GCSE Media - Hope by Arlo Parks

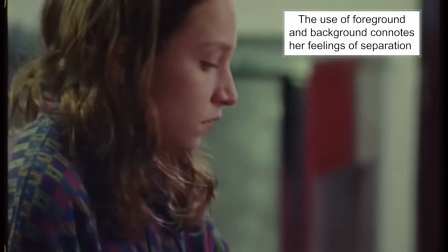But we're seeing her sat on her own in the background of the shot, and the others are in the foreground, sat at the table all together. So the visuals are telling us that she's still feeling very lonely and left out at the moment.
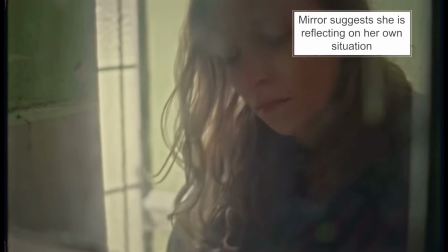We see her with her face in her hands, looking in a mirror, maybe a moment of self-reflection,
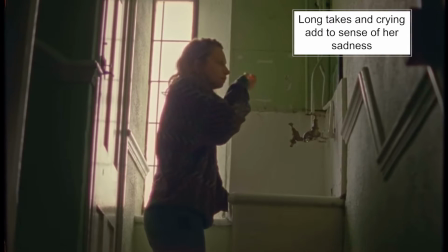and we get long takes here, so it feels quite slow-paced, and that adds to the sense of feeling quite sad and lonely.
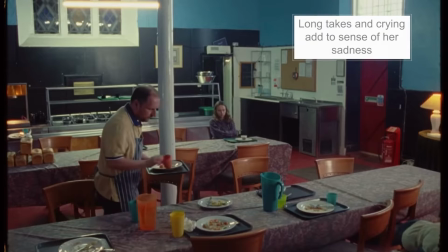And we go back to the loose-framed canteen shot here, and this time, everyone's gone, but there's just somebody clearing up. It's a man, maybe challenging stereotypes of gender, he's doing the domestic tasks. But it does make it feel very lonely and isolated that it's now very quiet and everyone has left. And this is where we start to get very long dissolves of different takes.
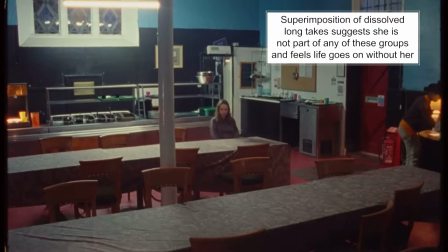She's in the middle on her own, but other people come and go from this shot. They're kind of superimposed in these long dissolves on top. And it adds to this sense that a lot of time has gone by and she's been sat there on her own the whole time. It makes it feel like she doesn't feel noticed and she's not connected to the world around her.
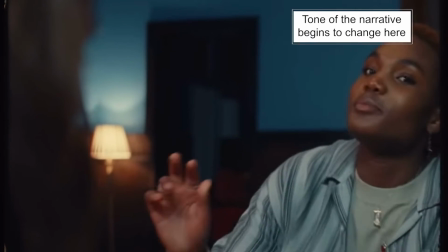But this is when the narrative starts to change. A black woman approaches her and smiles, and her body language makes her seem quite friendly. This might challenge more negative stereotypes that we often see of ethnic minorities in the media. And again, like adding some sense of ethnic diversity in here might help to engage a more diverse audience.
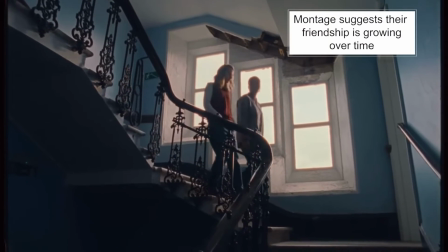We then see a montage of their friendship developing over time.
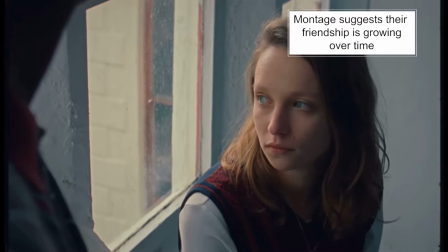So we see the white woman starting to warm up slowly but surely,
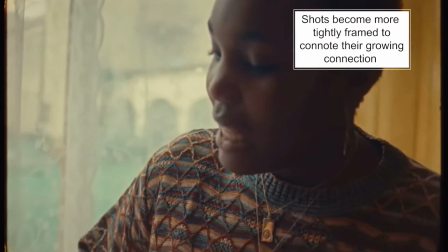and the shots become more tightly framed, suggesting they're getting closer emotionally.
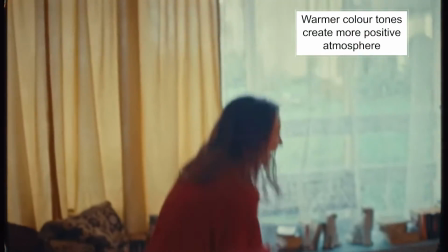The colour and tone of the shot starts to warm up as well, and the warmer colour palette suggests a more positive tone. There's a real lack of men in all these shots. It's very female focused. So clearly men are being marginalised here. That may alienate a male audience, but it certainly suggests to me that the target audience for this is a female target audience. And it gives an air of female empowerment. Now we see the sheer curtain again here, but this time it's both of them behind the curtain.
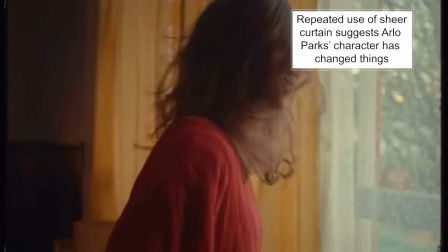They're in front of it and behind it. So perhaps this idea that this woman has changed things for the original woman. The black woman has made it so that the white woman feels more connected, that she has got someone with her.
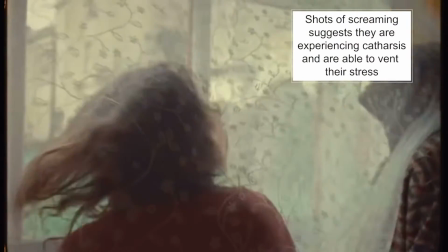And we see them screaming, but it feels like a good scream. It feels like they're venting. It's quite cathartic. This idea that you need to have some emotional release for your own mental health. Sunsets we often associate with a feeling of happiness. And we get some more abstract imagery here, which is often quite common in music videos.
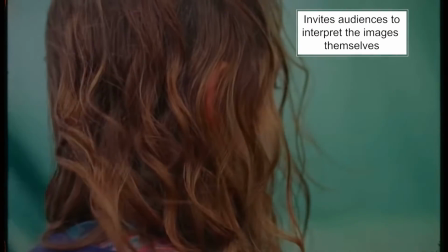We have this green sheer cloth on the beach, which audiences could interpret any number of ways. There's still some shots of sadness here. This isn't a sudden turnaround to perfect happiness.
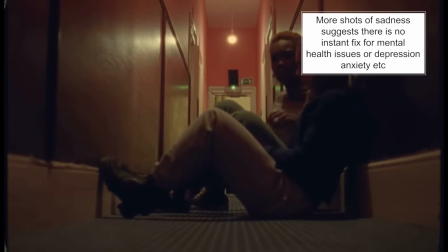We see her on the floor of a corridor crying and she's being hugged.
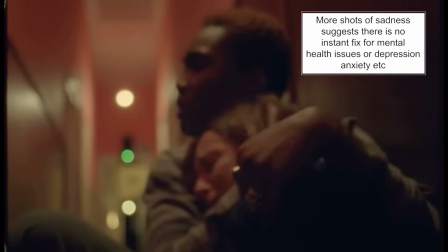It suggests that, mental health issues, loneliness, depression, anxiety, they can't be solved overnight.
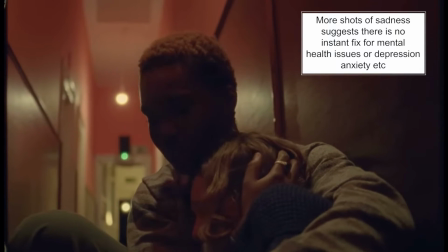It's not suddenly going to just get better instantly. It's a work in progress.
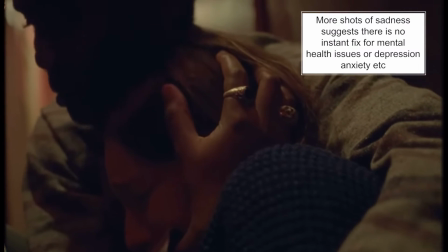It takes time, and there's always going to be good days and bad days.
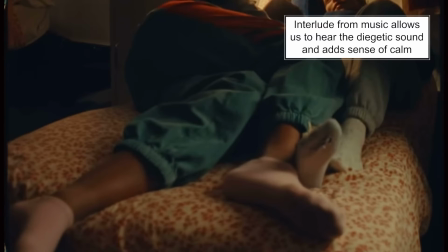We get some diegetic sounds here of them, togetherness, humming together, and some silence as well.
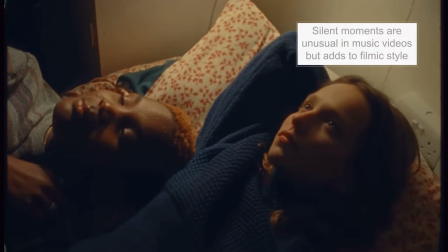It's quite unusual to have these periods of silence in the middle of a music video, but it adds to the sense that this is kind of a narrative, this is a story.
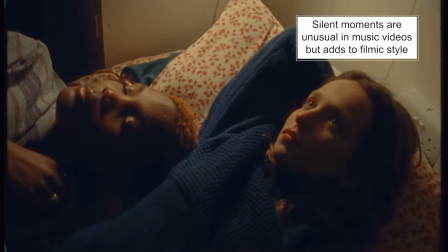And the silence adds to a sense of calmness as well. It's peace, and that they can be silent together and that that's okay.
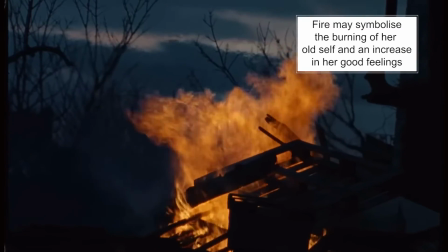And then the music comes back in and we get the bonfire celebration, and the fire is often symbolic of emotions,
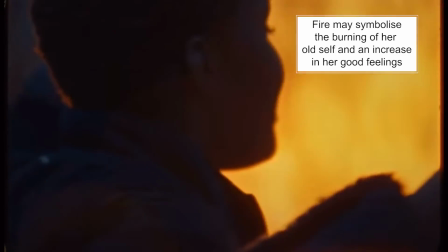whether that's anger or passion, but certainly we feel as though she's got more passion than she had before.
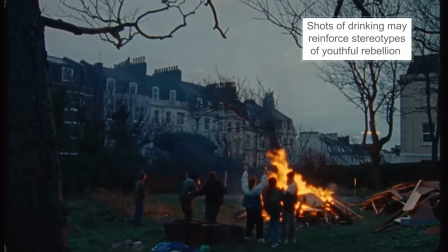We see them standing around drinking. This adds to the stereotype maybe of young people kind of in wild rebellion, risky behaviour, but they certainly seem to be happy.